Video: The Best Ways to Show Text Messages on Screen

Welcome to PremiumV. My name is Rubidium. Now that our phones are full of robocalls, text messages are one of the main ways that people communicate. As art and text life, text messages have made their way onto films and TV, which presents a problem for filmmakers. How to show a text message exchange in a way that doesn't bore the audience.
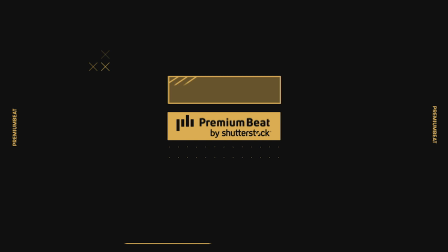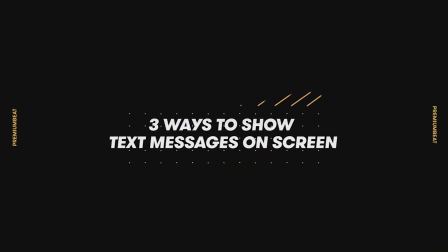The first way that this has been tried and is still used today is to shoot the phone itself.
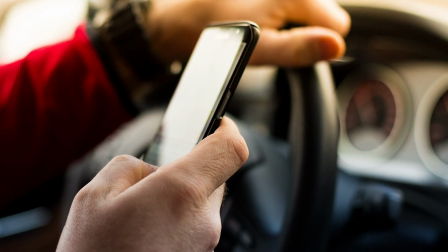0:33 This is the way that a lot of filmmakers have also shown emails when they have to. You can double down and maybe have the character also read out the text if you're making a film
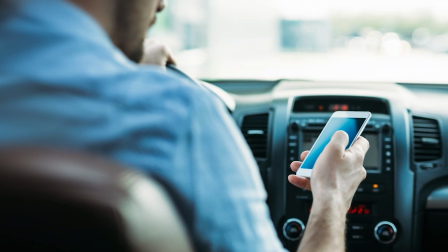0:42 where the audience might have trouble reading a kids film for instance or an action movie. The problem is that this slows down the pace of the film and you have to add an extra shot of the character reacting to the text then maybe sending their own. Unless you green screen in the text of the phone you're stuck with whatever is on the phone when you shoot it meaning that you can't change the context of the text message later if you want to subtly rewrite your film some filmmakers have experimented with taking what's on the screen and putting it next to the character in a visual effect it appears in bubbles
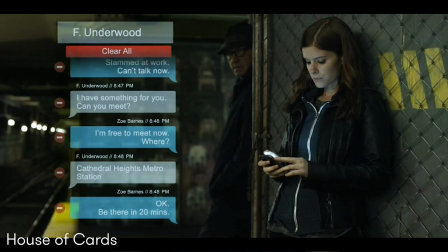1:21 beside their head or their body and then you can see the text message and the reaction in the same shot this is an improvement in some ways but both this
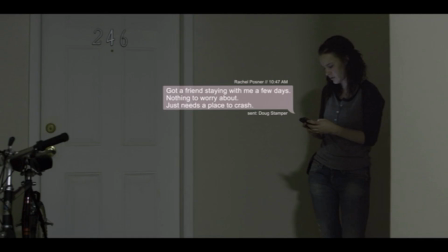1:30 and the previous method have the disadvantage that they will date the movie with whatever generation of phone that you're using. Phone OS's change almost every year and a 10 year old iPhone graphics really tell us where the film is taking place, for better or worse. The problem gets even harder for science fiction when we attempt to predict the future.
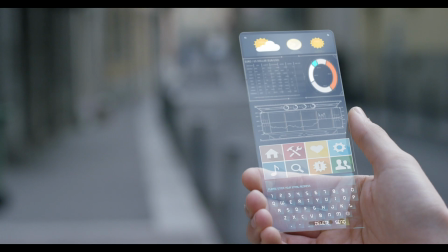1:50 Not only do we need to spend a lot of time and effort creating a future phone operating system, but you then run the risk of having your predictions become increasingly ridiculous as time catches up with the period of your story. A better way, famously used in BBC's Sherlock TV show,
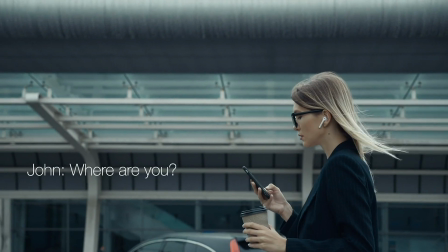2:09 that has since become sort of a new standard is to do away with the graphics and just display the message on the screen in plain,
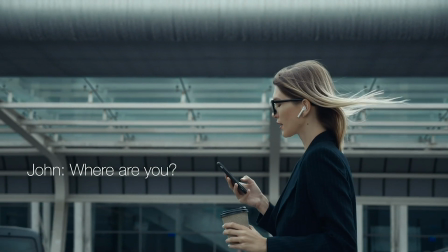2:15 unfiltered, simple text. This has the advantage of the previous methods in that it's phone agnostic. It works just as well for an early flip phone as it does for futuristic phone. This method does however take careful planning because you need to frame and light your shot so there's
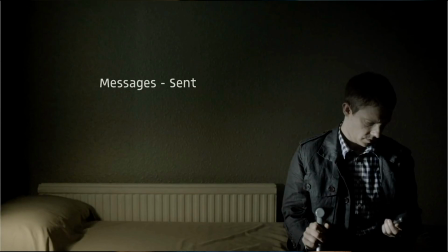2:30 sufficient negative space for the white text to appear next to your character and still be readable. This means your cinematographer has to be in on your plans before you start the shoot. A big disadvantage of all of these methods is that when the film is dubbed or subtitled into another language the text will have to be displayed in a native language over the top of whatever you've used and that creates a big messy frame.
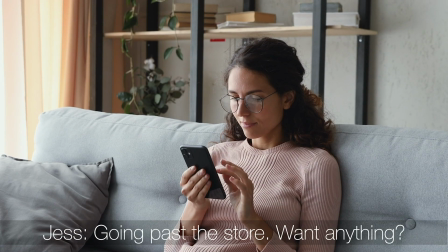2:59 Considering this, why not just insert a subtitle for the text message much as you would if another character was speaking? It isn't exactly high production quality, but it doesn't age, it allows you to see the character's reaction and it can be changed into any language the film is dubbed into. That was our look at text messages on the screen. Thank you very much for watching and I will see you next time.